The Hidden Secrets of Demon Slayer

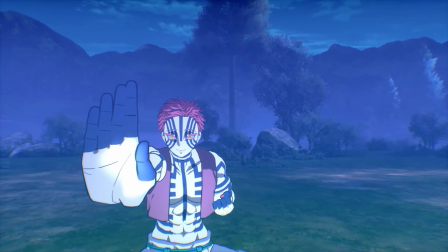(0:00)
This is what Akaza's ultimate looks like in Demon Slayer. But if you change your perspective a little bit, this is what it looks like.
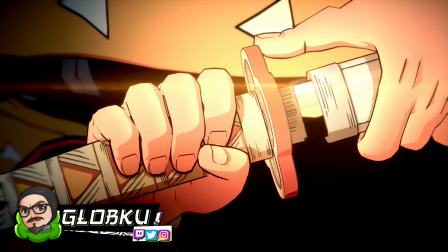(0:07)
Demon Slayer is a fantastic looking game, but to pull off these amazing visuals, sometimes there's some tricks that you can't quite see.
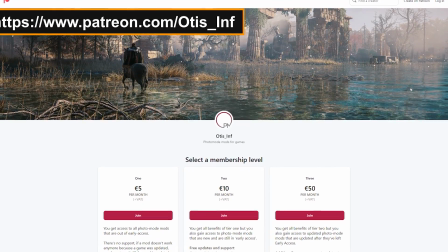(0:14)
Unless you shift your perspective a little bit. So there's this guy on Patreon who made this tool for Unreal Engine 4.
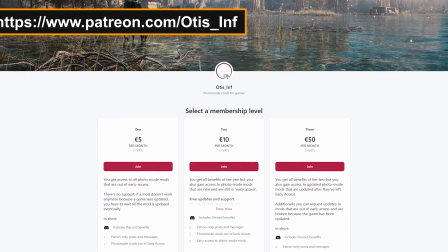(0:21)
So theoretically, this tool works on all Unreal Engine 4 games. It has a bunch of features and one of them is to unlock the camera.
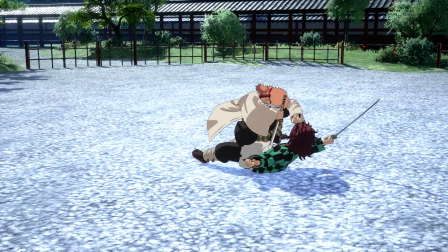(0:28)
Naturally, I had to try it out in Demon Slayer just to see what all of this looks like.
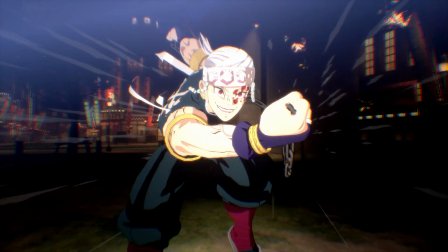(0:33)
And that's what we're doing today. I'm digging through the entire roster to look at some of the weird stuff that you can catch if you just shift the perspective a little bit.
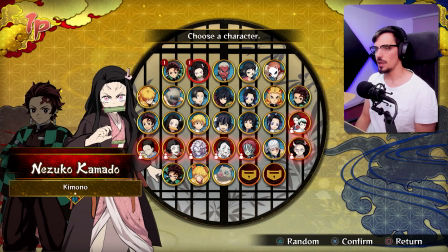(0:41)
We are going to start by looking at every single animation from these characters.
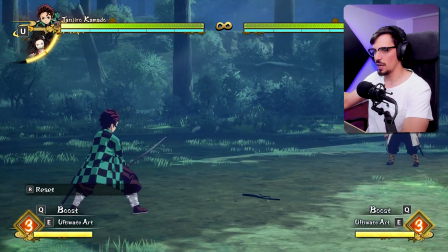(0:47)
Okay, we have a free camera. Look at that. Let's start with a grab from Tanjiro.
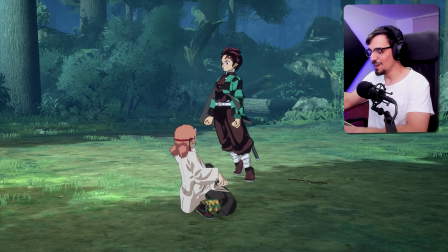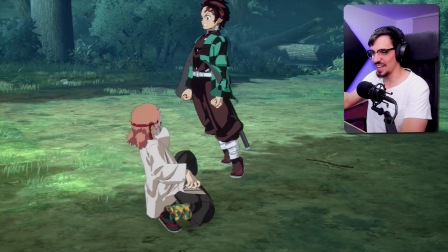(0:57)
usually it zoomed in like this so you don't see that this guy he's on his tippy toes but he's not touching the
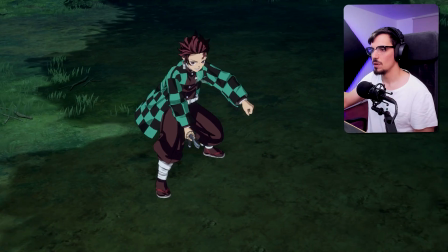(1:04)
ground savito's like uh oh i don't like what's coming what is this surge animation oh what's that arm doing
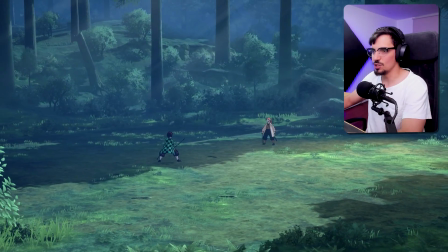(1:15)
it's like a little puppet ultimates are usually pretty hard to follow i'm gonna zoom in as best
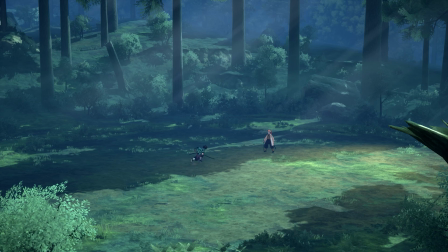(1:20)
I can give you an overview and here's why it's hard every single camera cuts that exists.
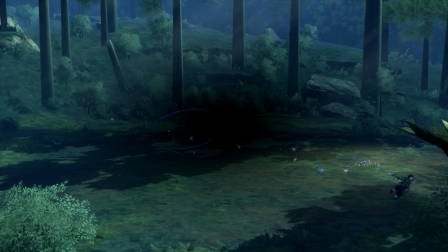(1:25)
These guys are just teleporting
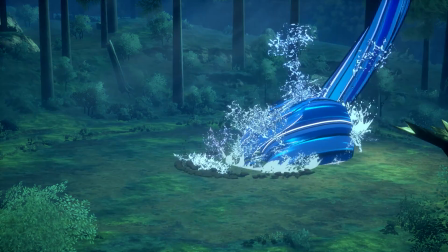(1:29)
Water dragon focus and there it is Boom all of that is really good except for that.
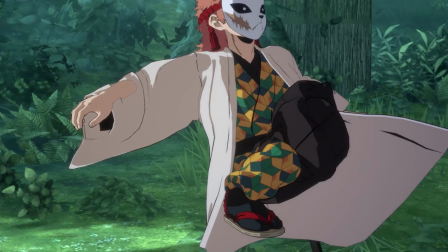(1:36)
What? What is happening with his legs? Damn Tanjiro really did you dirty if you zoom it in like this.
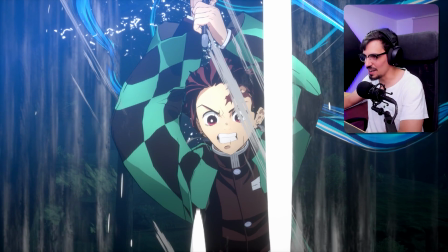(1:44)
Yeah, it looks great I kind of you need to find the right angle, but then you zoom out Oh, what's he doing with his little legs?
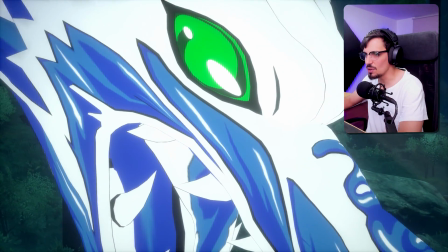(1:51)
There's the dragon. Oh my god. Look at the resolution on this guy Holy crap.
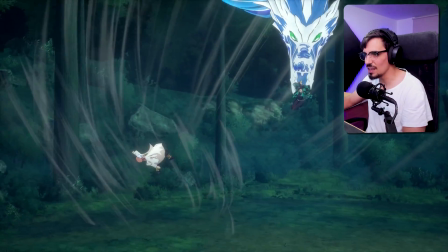(1:57)
That's gorgeous and even the water effects and actually like they blur the whole thing It's not a depth of field effect.
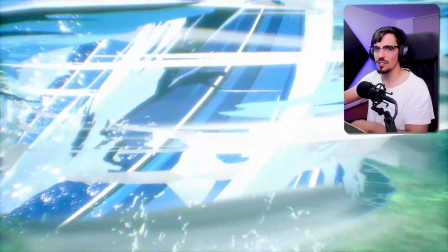(2:04)
They just blur the entire screen. It's like a fake depth of field. It's really cool I bet they fake Nezuko's leg during her grab They don't wait, that's her actual leg.
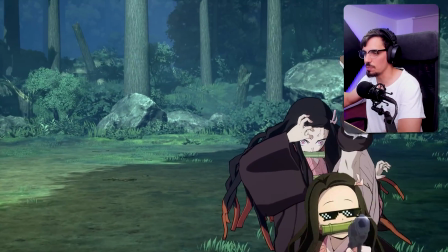(2:14)
That's her actual. Okay. No perverts stop. Okay, but that's yeah That's just the model. I thought the leg would come off or something. What happened to her face?
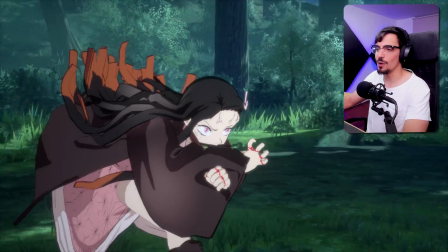(2:25)
Oh, no, Nezuko. You know what it is? I think this shot you will see it from this angle.
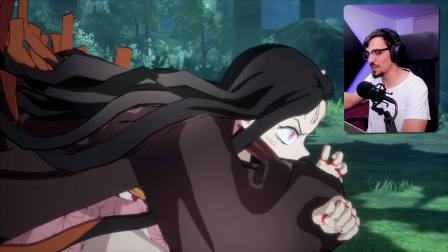(2:30)
Like just sideways Nezuko running and it looks great from this shot But it's not how humans work.
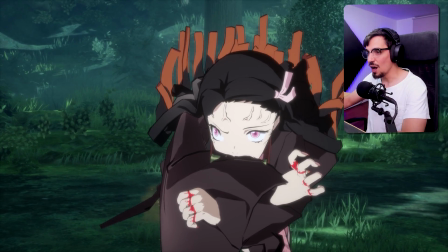(2:36)
Look at that. Oh, what have they done?
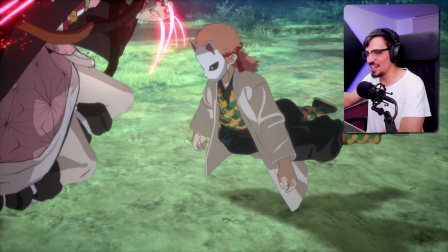(2:41)
Savito's ready to take a beating. He's just standing with a sword hilt. What what happened?
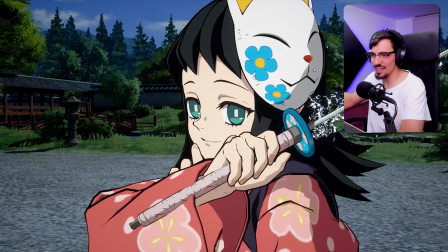(2:46)
Why why is that a thing? Isn't this oh because of this effect just to give her a little smile you had to make her mouth look like that.
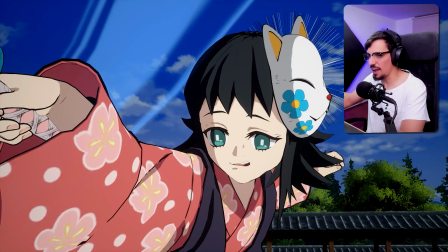(2:55)
Oh That's good. Oh, she does it again during your grab animation, too I'm sorry to all Mako most stans,
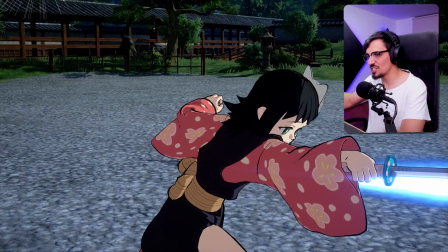(3:04)
but I might be ruining this character for you And that's just so this shot works for that job to work.
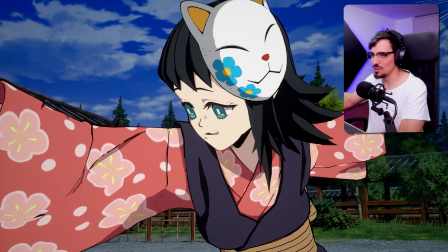(3:09)
Here's what you got to do to her face. Oh
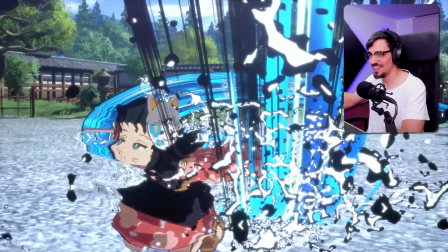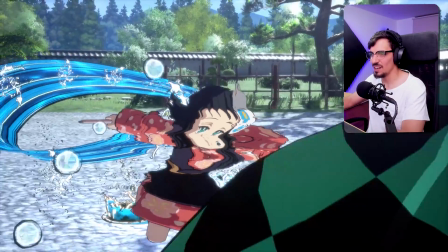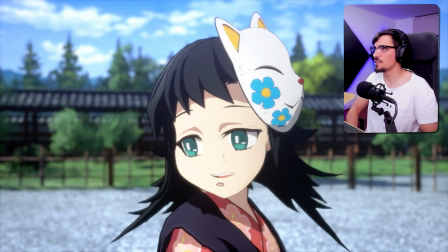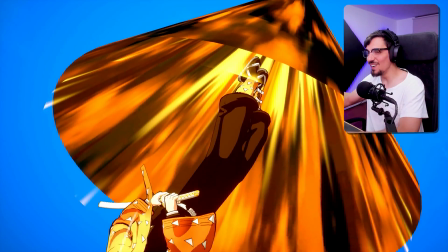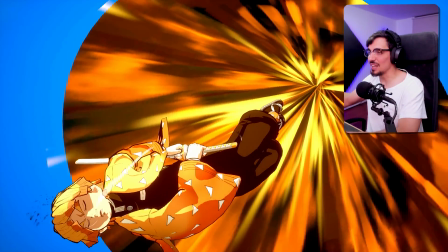(3:35)
legs grew. His legs grew a lot. I knew Zaytzu would not disappoint.
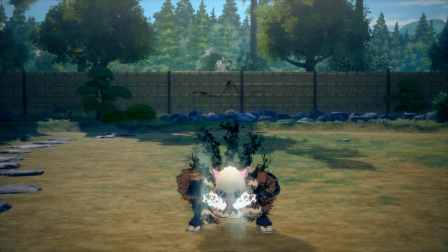(3:40)
Run.
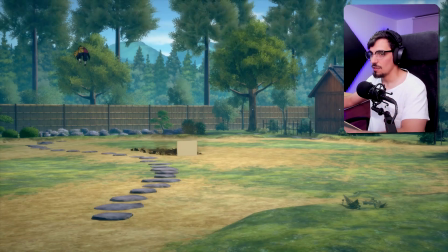(3:44)
They needed so much space for this ultimate. For Murata to slip and fall that they teleport him like twice.
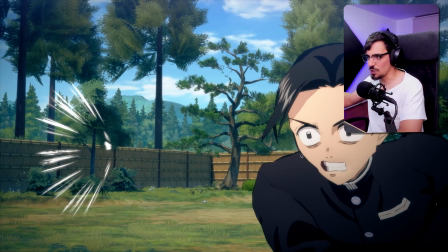(3:52)
I think Murata looks good through the whole thing. Except on this specific angle where something happened to his face.
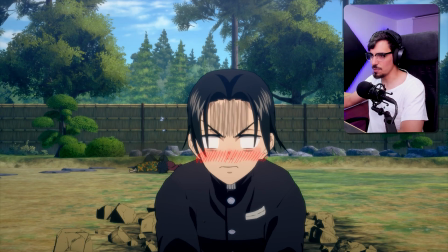(3:58)
Like it turns into Smeagol. That's not even a face. You You know it's embarrassing. It's not really like failing your ultimate in the middle of battle.
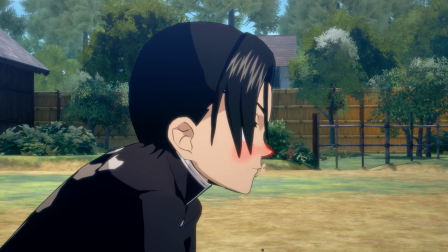(4:06)
It's your mouth. He has a fake mouth in front of his mouth.